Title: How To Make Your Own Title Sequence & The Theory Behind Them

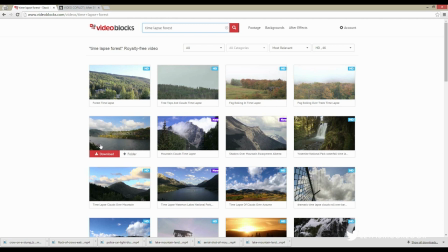(14:39)
we go that works great for what we're doing
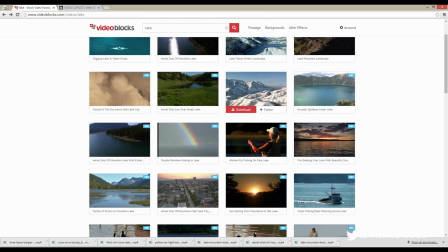(14:45)
i mean the thing is these type of shots they're going to cost you like two thousand dollars to download anywhere else and possibly
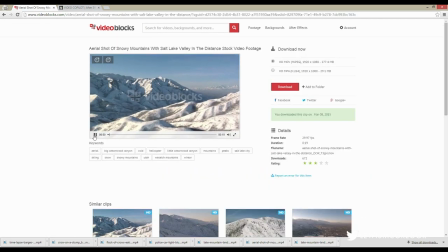(14:52)
more to do it yourself i think at first i was kind of hesitant to use these type of shots because i guess everyone you know there's been 672 people that have downloaded this shot and
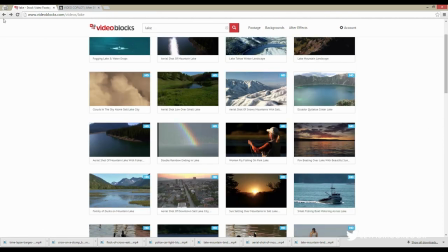(15:04)
you might think well it's going to appear in my film it can appear in their film but then don't forget
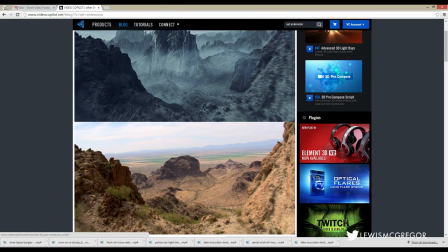(15:09)
we have this amazing tutorial from Andrew Kramer which allows you to
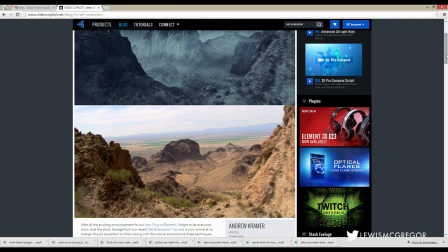(15:14)
make 3D set extensions off stock footage so
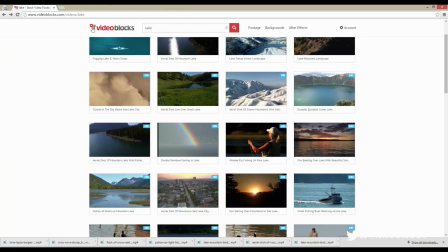(15:19)
you can essentially turn what is already pre-made footage into something completely new so the possibilities are endless. Okay so all that is downloaded now I'm about to enter a super fast time lapse to speed up the editing program.
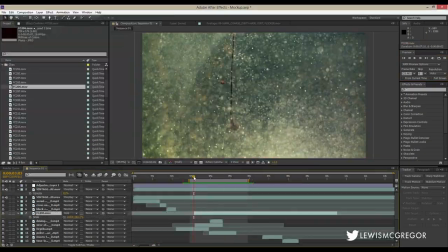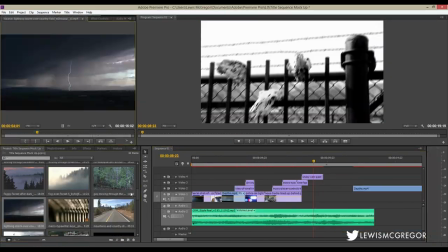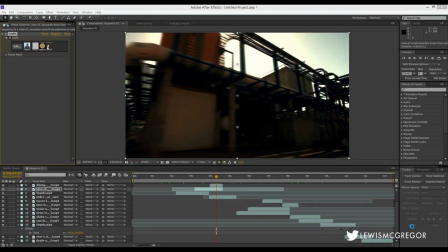(15:45)
Okay so let's have a look of the proposed 10 seconds which may have been something from a 30 second title sequence that we just made.
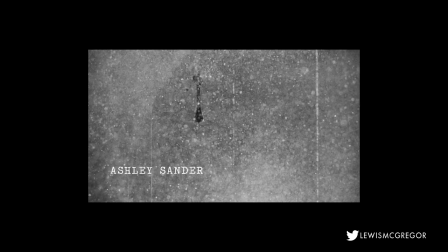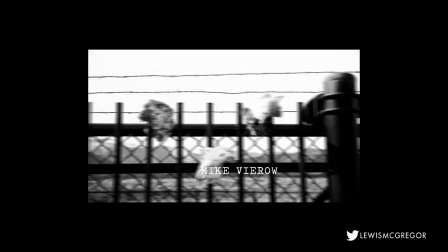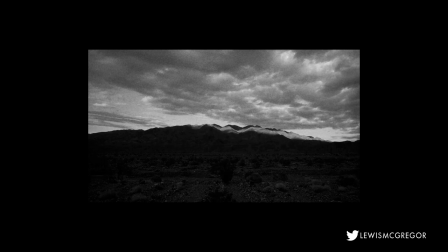(16:06)
Okay cool that can work. That was from around about two hours work. Now I'm not going to go through this sequence to see what information is hidden within there. You can do that and let me know what you think below. Remember a title sequence isn't just to let the audience know who is in your film.
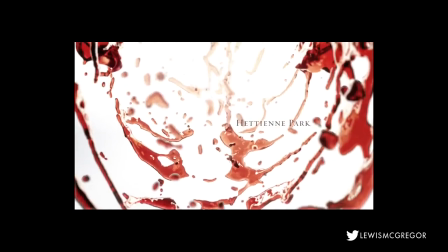(16:20)
They will know that when they watch the film or the TV show themselves. The sequence is a moment of prosperity where you can invite your audience into a foreign world and
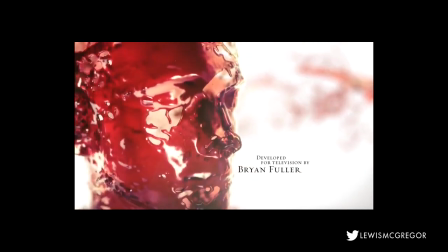(16:28)
you're going to want to make sure that their first experience in being there is going to be amazing.
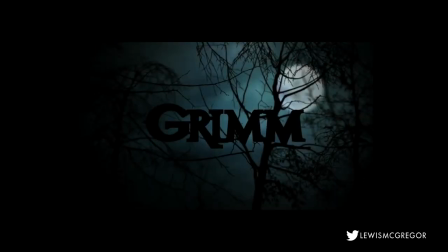(16:33)
Now for the third option we have the 3D logo and as I mentioned before we're not necessarily going to go into a tutorial on how to make your own.
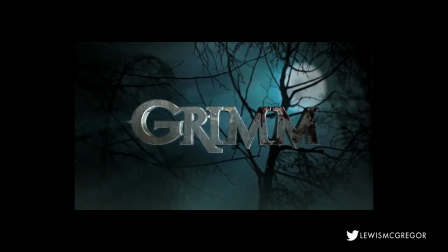(16:42)
3D animation isn't necessarily my strongest point and I think there are other educators online per se that can do a better job,
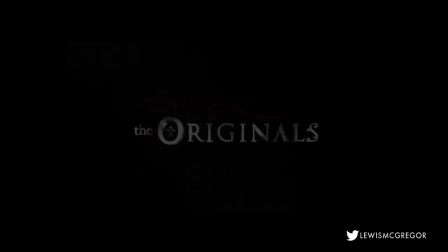(16:50)
there will be links in the description below. Now the 3D logo is often in lieu of the title sequence and the plain text animation.
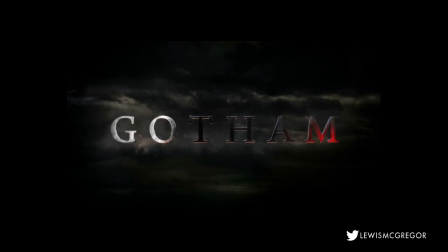(16:57)
In recent years television networks have had a lot of fun with 3D intros when an episode has had a certain theme.
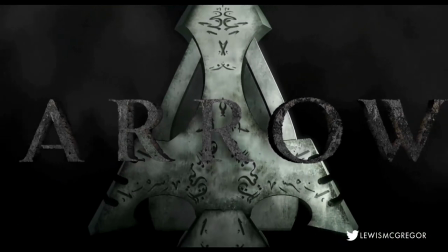(17:03)
For example this is Arrow's usual reveal. Then in season 3 there's a copycat archer who calls herself Cupid so the reveal was this.
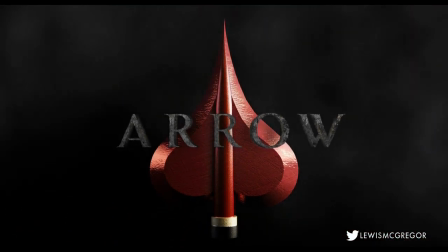(17:12)
So there we have it, a few different ways of making a title sequence slash title card, some history and some theory.
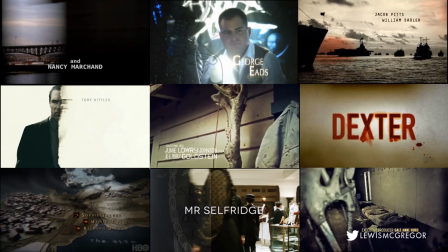(17:18)
I hope you have enjoyed today's lesson and remember our episode sponsor Videoblocks.
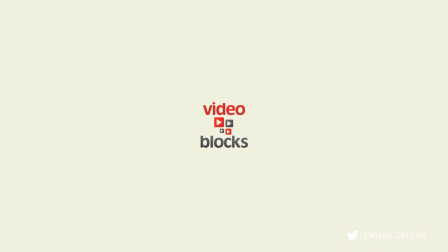(17:23)
That is a seven-day free trial. You can download up to 140 clips from the library during this trial and this automatically rolls into a monthly plan after the trial ends. So don't forget you can just cancel and keep these clips if you want to. Until next time.